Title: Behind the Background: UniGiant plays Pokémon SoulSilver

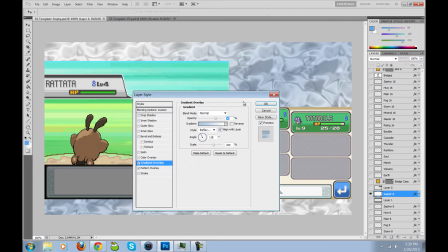[4:09]
And you'll also
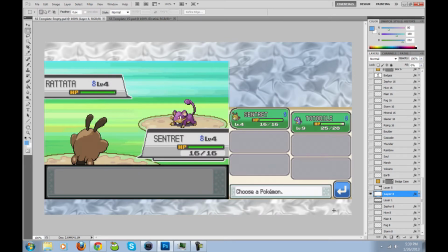[4:11]
notice that the white on the top left and on the bottom right is not done without reason. I wanted to stress attention on the game screens, and I thought it would be best for me to have the whiter part of the background at the top left and the bottom right,
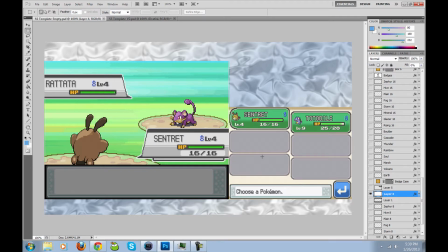[4:28]
so your attention is drawn to either of these two screens,
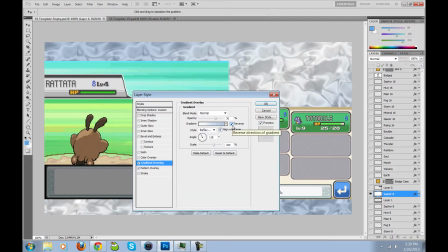[4:32]
as opposed to doing the reverse, where you can see it kind of draws attention away from those two screens.
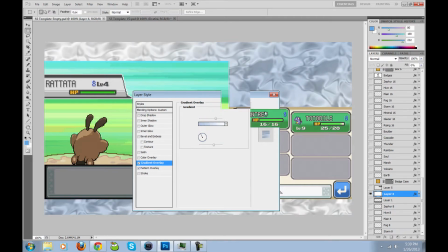[4:39]
So that was done intentionally.
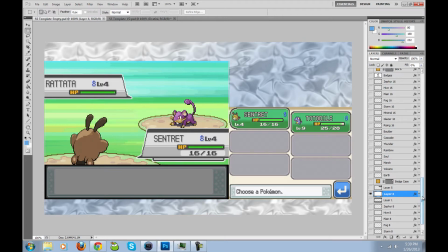[4:43]
And I also wanted to show a distinction between the game screens and the background. So I added a layer of borders around the two screens here. Now these just amount to, I think it's about 3 pixels away from the screen itself,
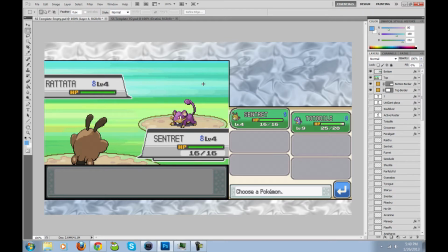[5:02]
so you can clearly tell where the screens end and where the background begins.
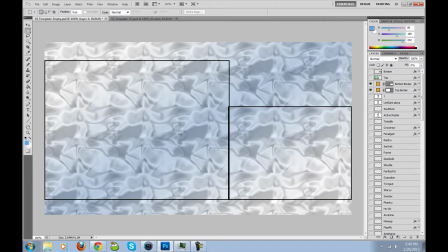[5:08]
And ideally what you would want to do is fill in the boxes with black, so if you ever need to fade to black, you can just...
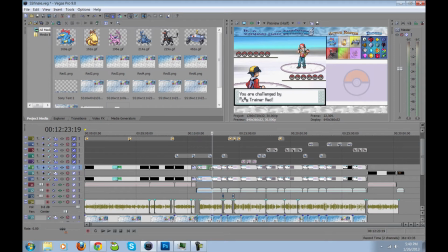[5:16]
In Vegas, it's a little more tricky to do. So for instance, if I wanted to have a fade to black transition here, I think it's easiest for me to just draw the thing in here. But if I did it this way, then you can see it doesn't actually fade to black, it fades to the background.
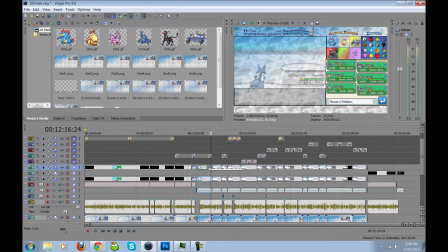[5:34]
So if you wanted to make it easier to fade to black here in the video editor, it's probably easiest for you to just make the whole box black.
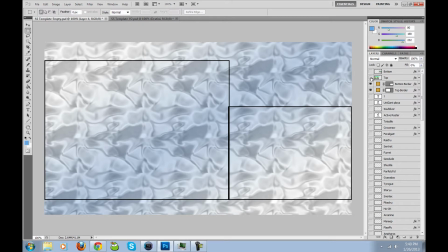[5:44]
I left it open just because it would be easier for me to position the screen in there when I was first doing it in the editor.
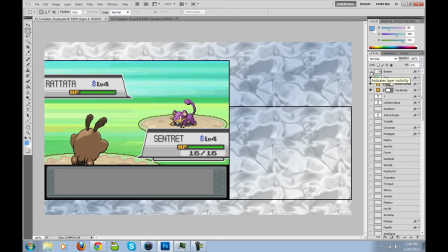[5:50]
But if you want to go about doing it this way, it's probably best to leave those black as well.
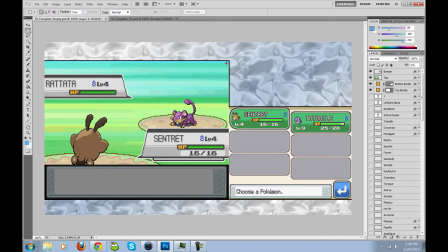[5:56]
So that's where I put the borders in for. And I also knew I wanted to use the screen up here so I could put in my Pokémon roster, so if you're just joining the series for the first time,
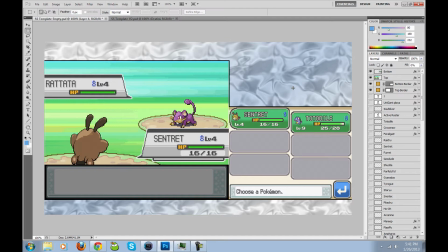[6:10]
you don't have to wait 10 minutes for me to switch a Pokémon for you to get a couple of seconds glimpse into what my roster is. And I also wanted to put the badges up here somewhere, because when we get into the Kanto region, it's difficult to tell what badges somebody has, because they could get the first six in any order.
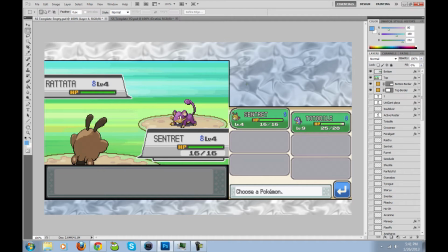[6:29]
And initially, what I wanted to do was just have the six Pokémon up here and line up the badges on the bottom part of the screen. But when I took a look at it, it just didn't look right, and I knew I wanted to have room for text on the screen, so if I ever needed to correct myself, which happened quite a bit,
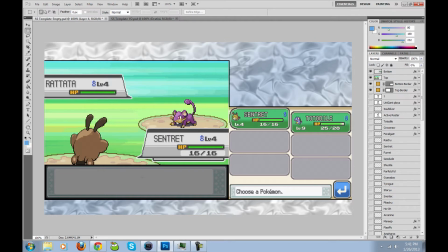[6:49]
I would have room to do it on the bottom screen instead of having to overlap the screen with the display on it, because most of the text in the game is displayed on that part of the screen anyway, and I didn't want to obscure it.
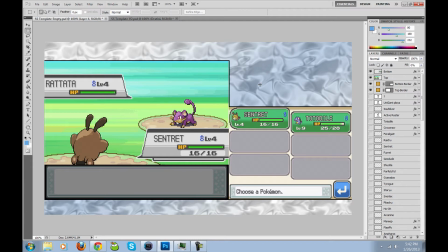[7:03]
So I ultimately decided to move the badges up here as well, and that made the boxes for the roster about square anyway. So I had some freedom in terms of what I wanted to put above the top part of the top screen,
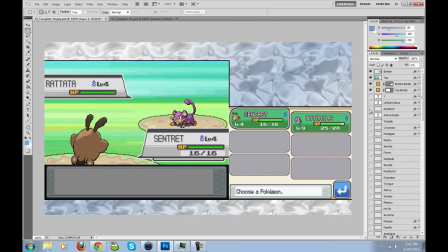[7:18]
and the only thing I could think of was the UniGiant plays SoulSilver. And this one, I played around with
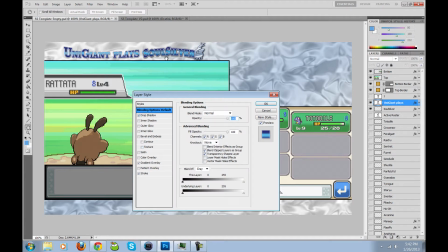[7:29]
this to make it look as close to the text for the SoulSilver logo as possible.
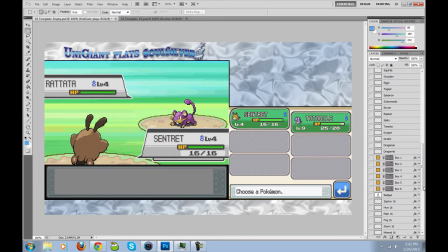[7:37]
And next was adding the boxes to have the Pokémon.
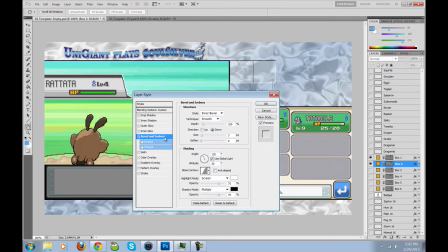[7:42]
So for each of these, all I did here was bevel and emboss to make it look like it was still part of the background.
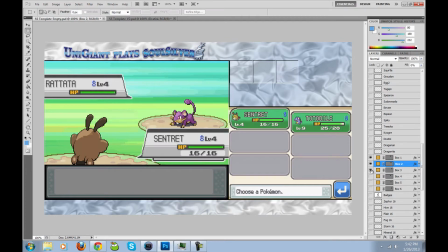[7:50]
So even though each of these boxes is going to have one of the Pokémon in our roster, because it still has the same texture as the background behind it, it's as if it's just another part of the texture,
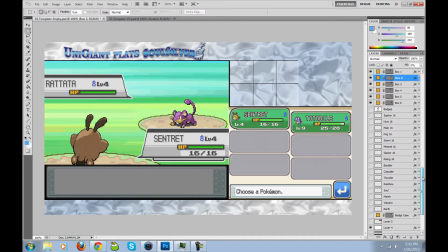[8:02]
so I wanted to leave that in there as well. Although I wanted to do something a little bit different for the badges, so I gave that more of a felty denim feel, because metal behind badges just didn't look right to me.